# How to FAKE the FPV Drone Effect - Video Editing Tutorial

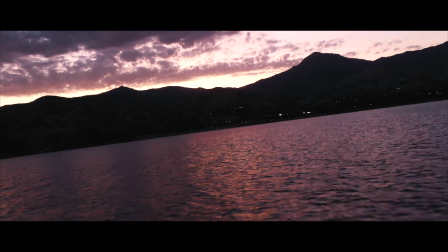8:19 So this shot is just a more complex version of the first shot that we did. It's just demonstrating the keyframing of rotation and scale to make it look like it's flying like this. Nothing too complicated. It's just about the shot that you have and what you can really like pull from it. If you've flown quite a boring path, like high up in the air, not close to any objects, you're not going to be able to get this effect. I think the real interest from FPV comes from being close to objects.
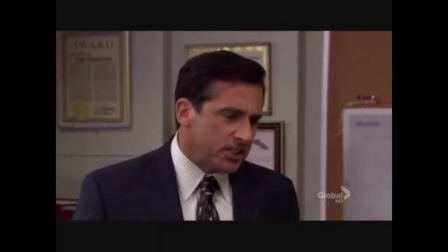8:55 No! God, please, no! No!
The next thing that I really wanted to try was with this clip here.
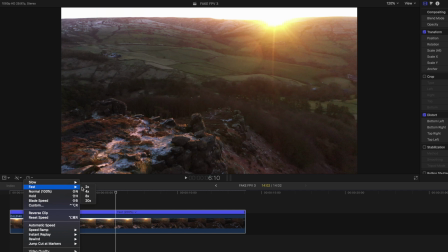9:07 So the first thing I want to do with this is speed it up, add some stabilization straight away. And then what I think I'm going to do is I'm going to create a sky.
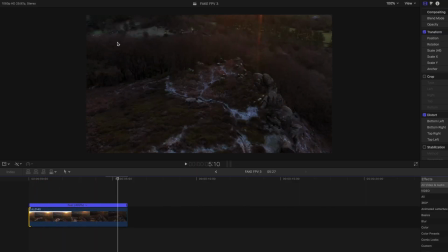9:19 Okay. I want to make it look as though the FPV drone has flipped. Come down and it's like panning down to reveal the rocks.
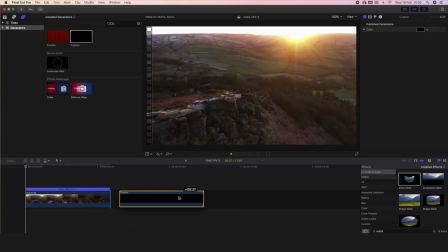9:27 So you're going to need a generator. Let's make this the colour of the nice British sky, which is essentially white, but it's just a little bit off, so let's get it accurate. And the next thing is we want some clouds because it's the UK.
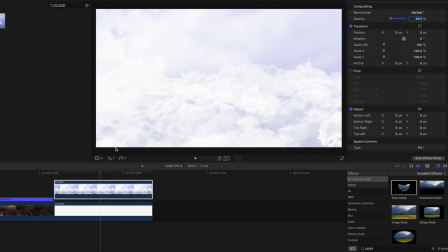9:44 And then let's block this on like 50%. And the next thing we want to do is we want to create a compound clip. I want to enhance that feeling that the FP drone has like gone like that. So to do this, I'm going to need to keyframe in the positioning. So let's add the keyframes so that we don't forget.
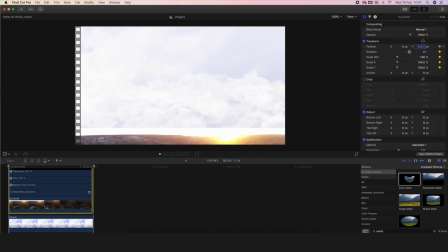10:03 But I want to start off where this clip is off the screen. We want that movement to happen quite quick. So let's say about like 1 second in, we will whack that all the way back up.
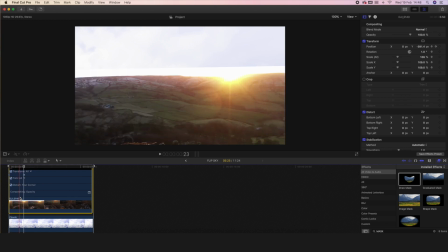10:17 So far that movement is just like that. And afterwards, I think I'll speed that up.
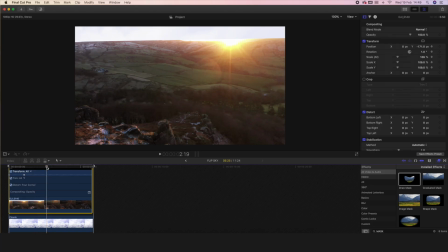10:22 And then we want to go to the point where it starts moving down. I want to add another set of keyframes.
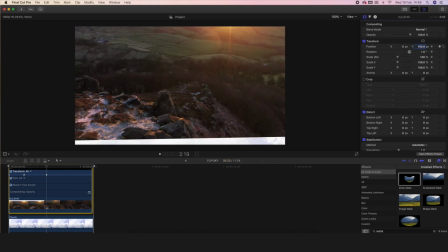10:29 And then here, we want to go back up completely and more of a focus on this bit now.
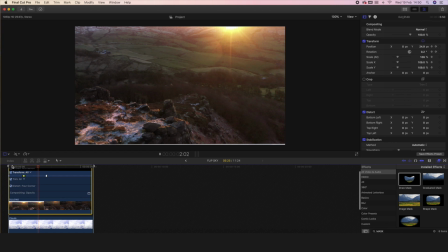10:37 And like I said, you just get that, you just get that like feeling of diving in. So the thing that we need to do now is with the sky. So let's add a mask and we can get rid of this awful looking sky situation.
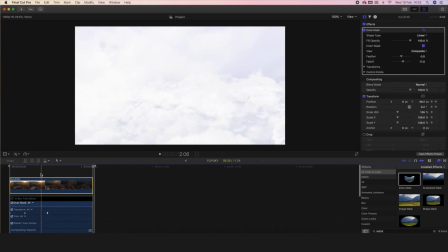10:57 To fix the sun element, copy and paste the clip, get rid of the draw mask.
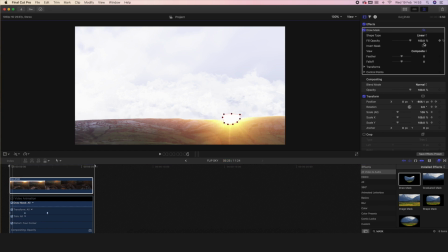11:05 I want to create another mask, and this will be the sun mask.
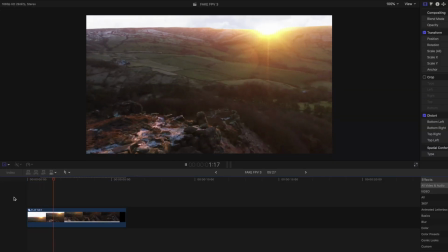11:13 Yeah, and then you've got a lot more of a realistic transition.
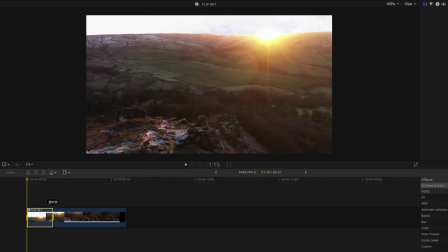11:16 When we speed that up as well, outside the compound clip, I think you're not going to notice that bit as much. We can add our trusty letterbox. Excellent.
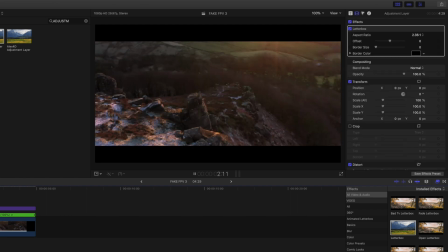11:28 Yeah, that looks really good. So let's just add our motion blur and wait 3 years for that to render. I think it's about the whole process. If my computer will pipe down, it just gives you some flexibility with the shots that you've created. If they're a little bit boring, you might be able to mess with them a bit more, make them more interesting, and make them usable. The clip that I want to use for the next FPV style trick is this one.
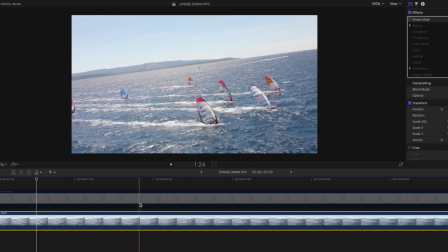12:05 It's a shot that we filmed in Croatia of some windsurfers. It's not a very long clip, but because it's windsurfers and it's the sea, we're going to leave it at normal speed.